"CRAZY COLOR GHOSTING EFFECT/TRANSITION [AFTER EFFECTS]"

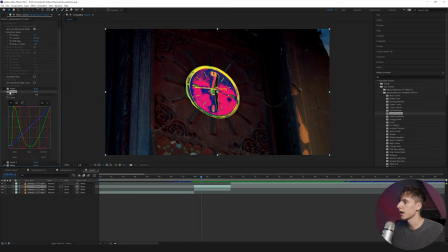252s
So all you have to do really to get the effect, drag on the curves layer and then just play around with the curves of the red, green, and blue sliders. So basically, if you understand curves, the bottom portion right here is mostly the shadows, the midtones, and then the highlights up here.
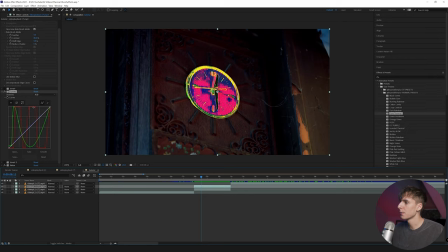269s
So basically what that is saying is in certain parts, there is more red in the, for right here, I guess the midtones, and then the darker shadows, but not like the absolute blacks. So if you understand curves, it's pretty easy to create looks that you want. But it is time consuming.
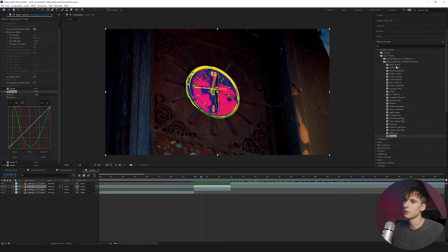286s
I spent a lot of time going through and making 25 different unique ones, as well as what the preset comes on. It comes with inverts on each side of it. So it actually has, so basically each preset is 4-in-1. So making this in over 100 different looks, pretty much just drag and drop. So you can see it's 4 different options with each one.
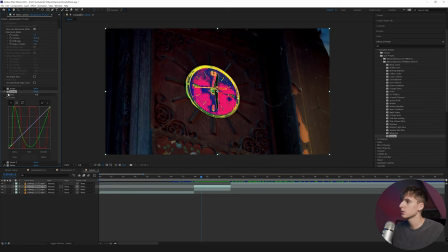304s
I'm gonna go ahead and stick with the default, but sometimes the invert looks cool. It really depends on your footage and what preset you choose. That's how you go ahead and get that look. I think it's a really simple look that like just brings attention to the clock.
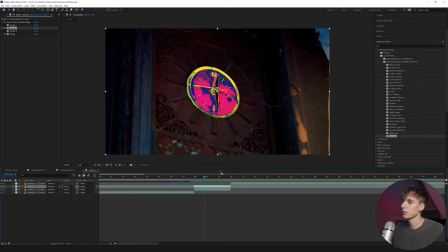317s
Maybe it doesn't make a lot of sense right here, for example, but there's definitely cases where you can use it and it would really enhance your footage.
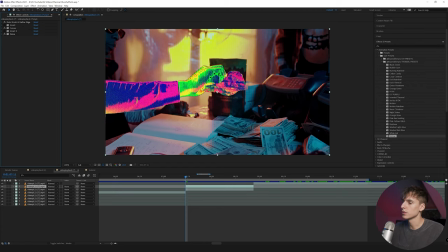324s
So now we're going to the hand. Now that you understand how to rotoscope out your subject or whatever you want to rotoscope.
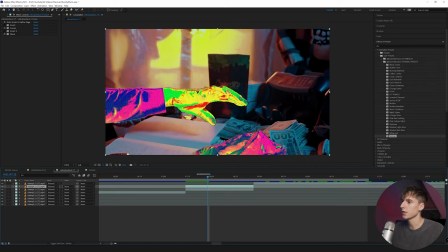329s
So basically what I did here is rotoscoped out the hand in the bag here, one frame by frame.
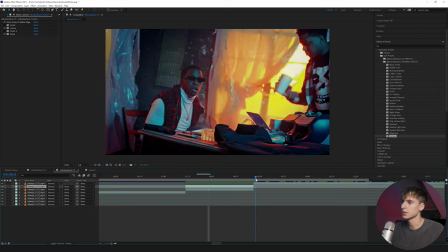334s
I'm not going to show you the process of me doing that because it just takes a lot of time, but you can understand what I did here.
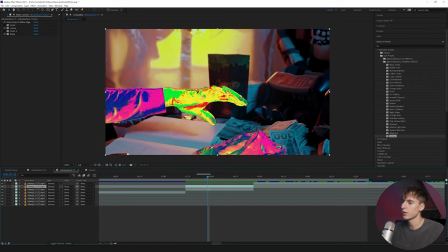338s
Basically just rotoscoped out the hand, that froze it, and then tossed on a thermal preset.
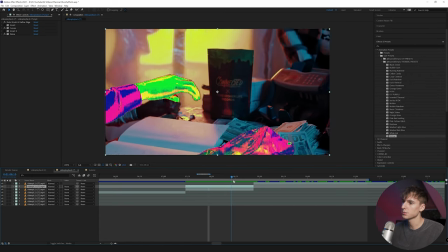343s
And that looks pretty cool just like that. But I'm going to show you how to sauce it up a little bit more, have that ghosting look and the flicker, and just kind of bring even more attention to it.
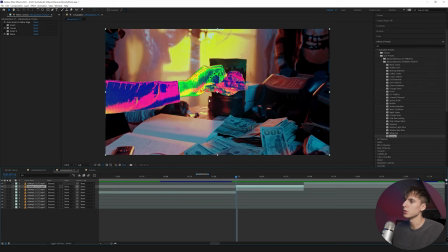353s
So basically what you're going to want to do is once you apply the thermal preset to the layer, you can go ahead and click Control D on that layer, and it's going to make two of the exact same. So if you go to the bottom layer and go ahead and type in echo and drag that onto your clip, it's not going to really do anything right off the bat, but you'll be able to understand what it's going to do in a second. I'm going to turn the number of echoes up
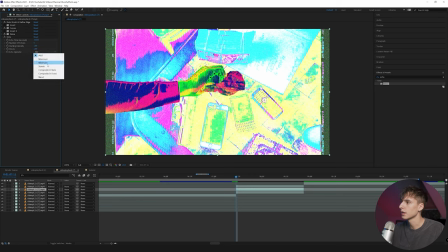372s
to 5, and you might get this weird look right now, but it's fine. I'll show you how to fix it. Go to composite and back of, and you still have a weird look.
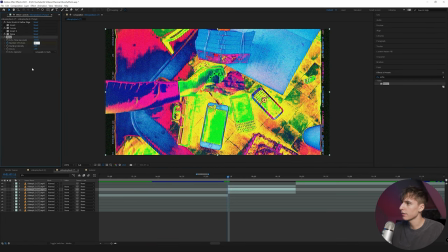380s
So basically what you're going to need to do is keyframe the number of echoes. I'm going to go ahead and start it at 0. And since we did 5 echoes, right, we're going to go 5 frames to the right.
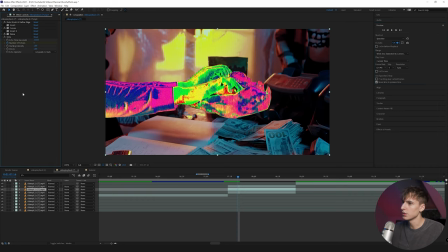389s
1, 2, 3, 4, 5, and then bring it up to 5. So it's going to introduce a new echo every frame. And now you can see it fixes that issue.
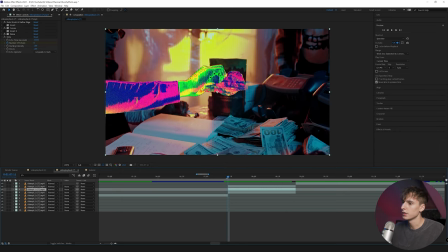396s
Basically what it's doing before is bringing frames from the clip before. So if you go ahead and keyframe the echoes like that, it doesn't have that weird effect. And then I'm going to go ahead and go to decay and bring that to 0.8. So basically it's going to lower each echo by 20% opacity each time.
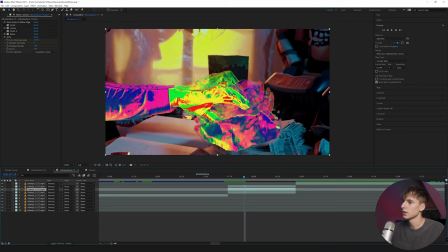412s
So you can see now it's kind of slowly fades out and kind of has this like slowly ghosting look, but it doesn't look exactly right yet.
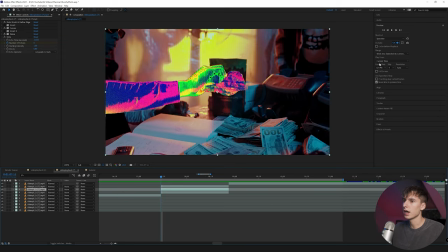420s
So to kind of blend these clips together, I like using directional blur. So just go into After Effects and go to the effects and presets here and drag on directional blur. And depending on which way your subject's kind of moving, I would use this knob.
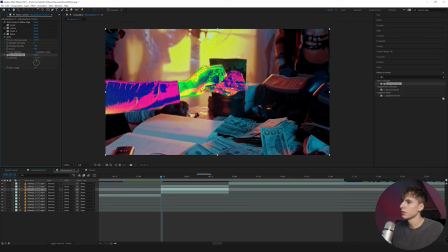434s
I think most of the motions up and down, we can keyframe it if you want, but I don't think it's really necessary for this one. Most of the motions up and down with the bag throwing and then his hand kind of going up and down.
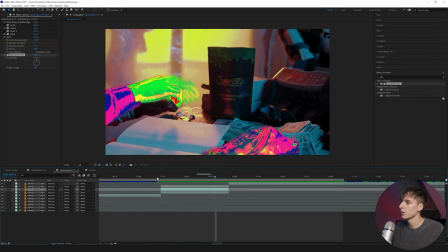444s
So I just went ahead and brought up the blur length to like something like 20.
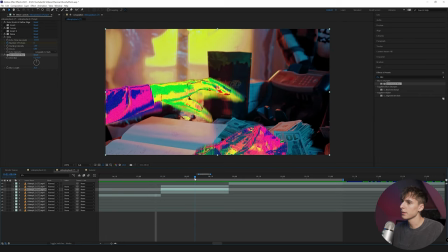450s
It really depends on your clip on if you like it at 20 or not. Sometimes you want more, sometimes you want a little bit less. I like it like this personally, so I think it looks really good. And then to bring a little bit more attention to it, I'm going to add Sapphire Flicker.
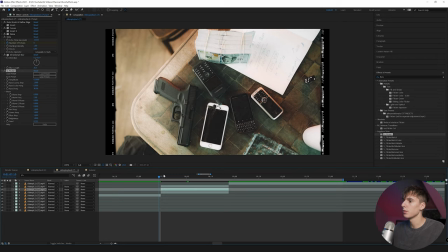463s
If you don't have Flicker, you can just keyframe the brightness, like one frame really bright, next frame not so much, and just have it random basically.
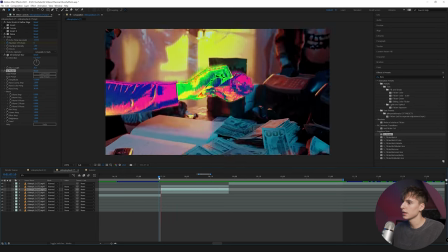471s
That's basically what Flicker does. And by default, I think Flicker looks pretty good. I think I'm going to change the amplitude to something like 0.4 maybe and see what that looks like just so it's a little bit more apparent of the flicker.
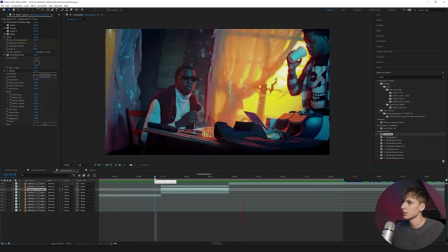482s
And I like that a lot, actually. So I think that's how I'm gonna leave it. And that's pretty much the effect.
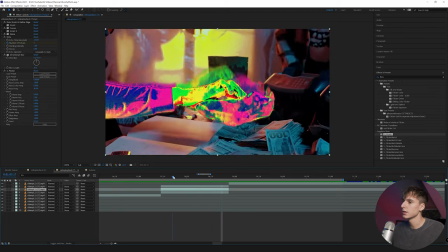487s
You can do this on people, objects, hands, like I did here. Basically anything that's moving, it's not gonna look as good if you don't have something that's moving.
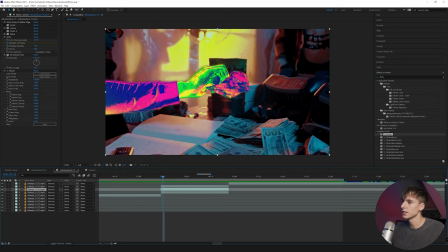495s
Cause obviously if it's just delaying the echo and it's hand stationary, there's not gonna be much movement and you're not gonna see what's happening.
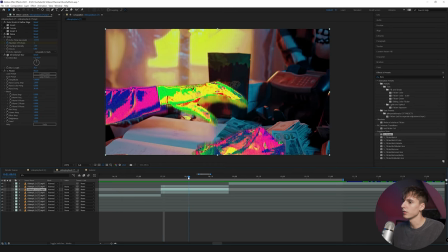501s
But since there was a lot of movement here, I thought it would look really cool of like the bag tossing to the ground and then his hand moving back. And then next, I'm just gonna show you that transition I did with these photos.
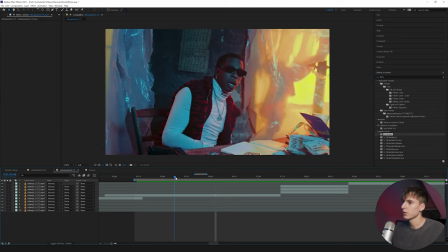512s
If you don't have photos from your video clips and you like where something looks, maybe say you like this as an image, you can right click, go to time, and then freeze frame, and it'll just freeze frame it and basically turn it into an image.
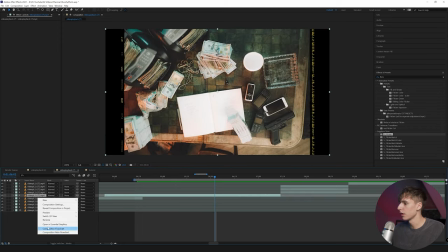522s
I'm just going to use the images here because they're available for us, but that's what you can do if you don't have images ready.
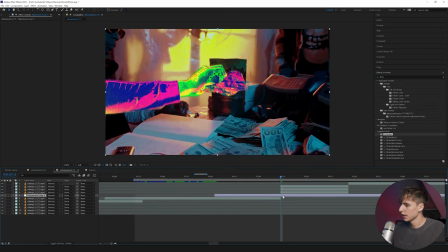527s
And then I'm just going to split at the beginning and at the end here. I was holding Control Shift D just to do that. And then I'm going to go ahead and split the adjustment layer here where
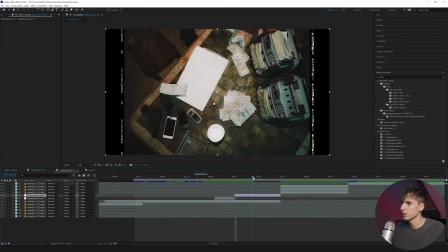537s
it changes the frame each time just so we can have different presets or different sizes of them.
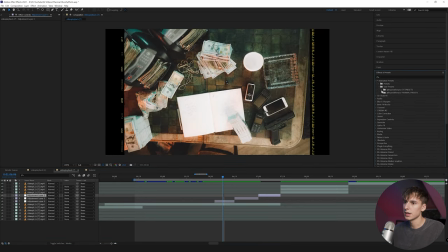541s
You'll see in a second. I'm gonna go ahead and use the same preset that I used on the other ones. You can play around with whatever ones you think look good.
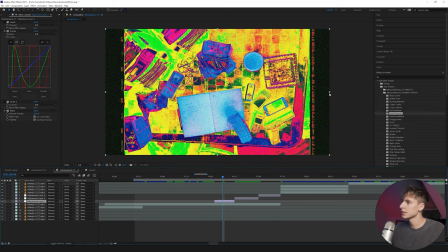549s
I think dark thermal looks really good here. And since I did it on an adjustment layer, we can play with the crop a little bit. Maybe if you wanted it just to line up where the photo was, you can have it like this, or you can drag it on this side. I think I'm gonna keep it on the side of the images here. And then I'm just gonna drag it each time.
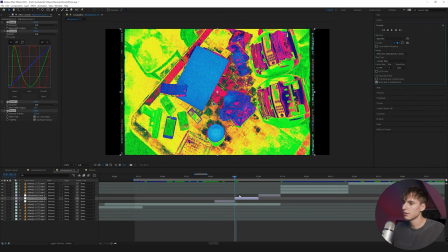565s
And basically to do this transition, you can just leave a still image for like 10 frames and then just drag the thermal preset onto it.
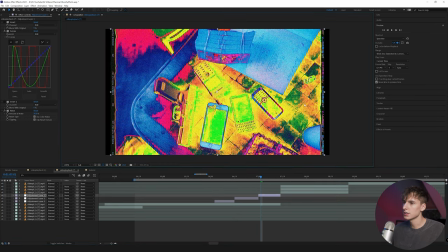572s
And it's going to give it this look. And I noticed you can see that it's kind of like moving a little bit. And that's because the actual images in the video here are flickering a little bit.
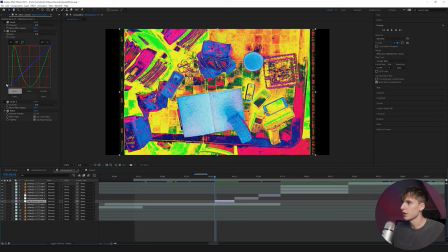582s
So to get that look, if you don't have, if your images aren't flickering, which I don't know why they would be by default, you can add flicker to them or keyframe the brightness like I said earlier.
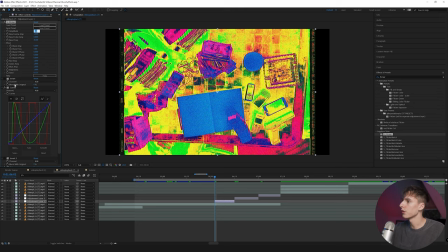593s
If you really wanted to like push the look of the thermal, you can bring the flicker above the thermal preset itself and turn it to something like 0.5.
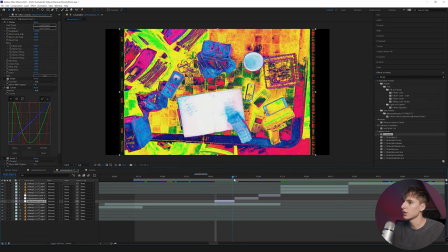600s
And it's going to, since it's going to flicker a lot and change the colors, it's going to actually like almost animate the preset itself.
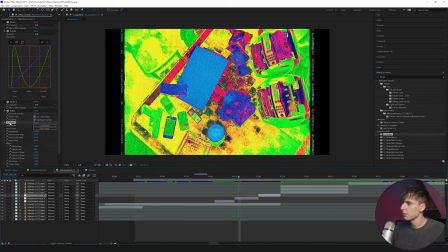609s
So I could just go ahead and copy and paste the flicker onto all of these and make sure that you're doing it and putting it above if you want it to change the overall look. If you don't want it to change the look and you just want a little bit of flicker, you can add it on the bottom.
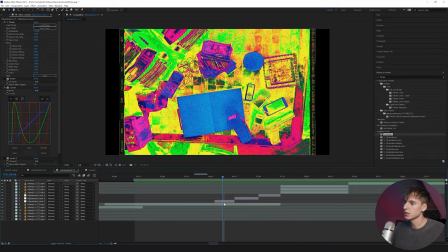625s
And that might be a little too aggressive or whatever, especially because there's already some flickering going on, but that's how you can do it. You can bring it down to like something like 0.2 for here.
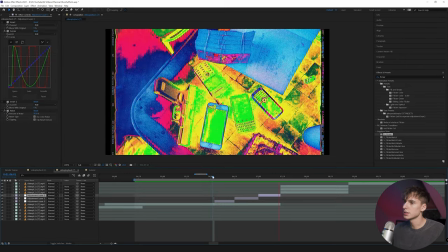635s
You can change the speed or whatever. But yeah, I think that's a really simple transition. I always like photo still frames as transitions already. So I think with these like crazy colors on top of them, it just like makes it like pop and have a really cool look.
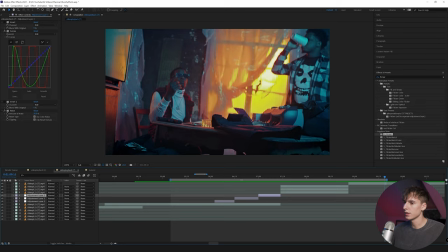648s
So that together with the ghosting effect looks like this.
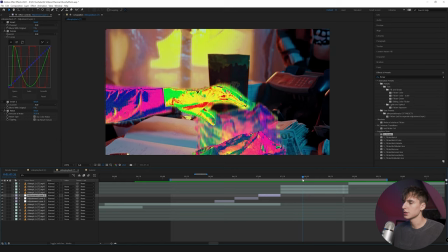656s
I'm actually a really big fan of how this looks. So yeah, like I said, it's just a really good way of bringing attention to a certain specific detail in the video,
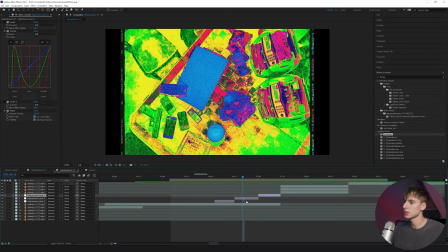664s
and just I think it's a pretty cool effect. And then this is a pretty decent transition. Like I said, you can get it using the curves, just going crazy with it and getting these different looks. That's why I created the presets, just to save you time so you don't have to spend the hours that I did going through making sure that each one looks good and has a kind of a theme or whatever. And it's just nice,
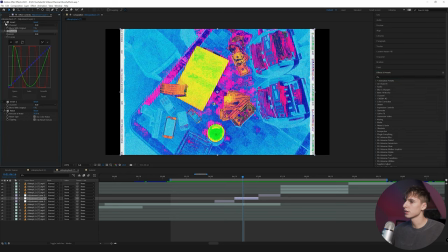680s
you just drag it on, click invert to kind of play around with the looks, see if you like that look better or this look better, whatever.
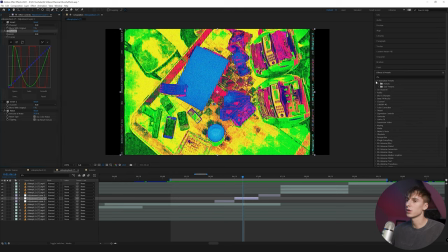687s
Like I said, there's 25 presets, 100 different looks in total with all the inverts. There's bound to be a bunch that you like. But yeah, guys, that's pretty much all I got for you guys in this one. If you made it all the way to the end, I really do appreciate you. Thank you very much. If you haven't already, like, comment, and subscribe. If you want the thermal pack or any other music video editing asset, I'll have my website linked below, briandelmata.com, where you can purchase these. It's the best way to support me as a creator, as well as save yourself some time with these presets and packs. I'll have them linked below. But yeah, that's pretty much all I got for you guys in this one. Peace.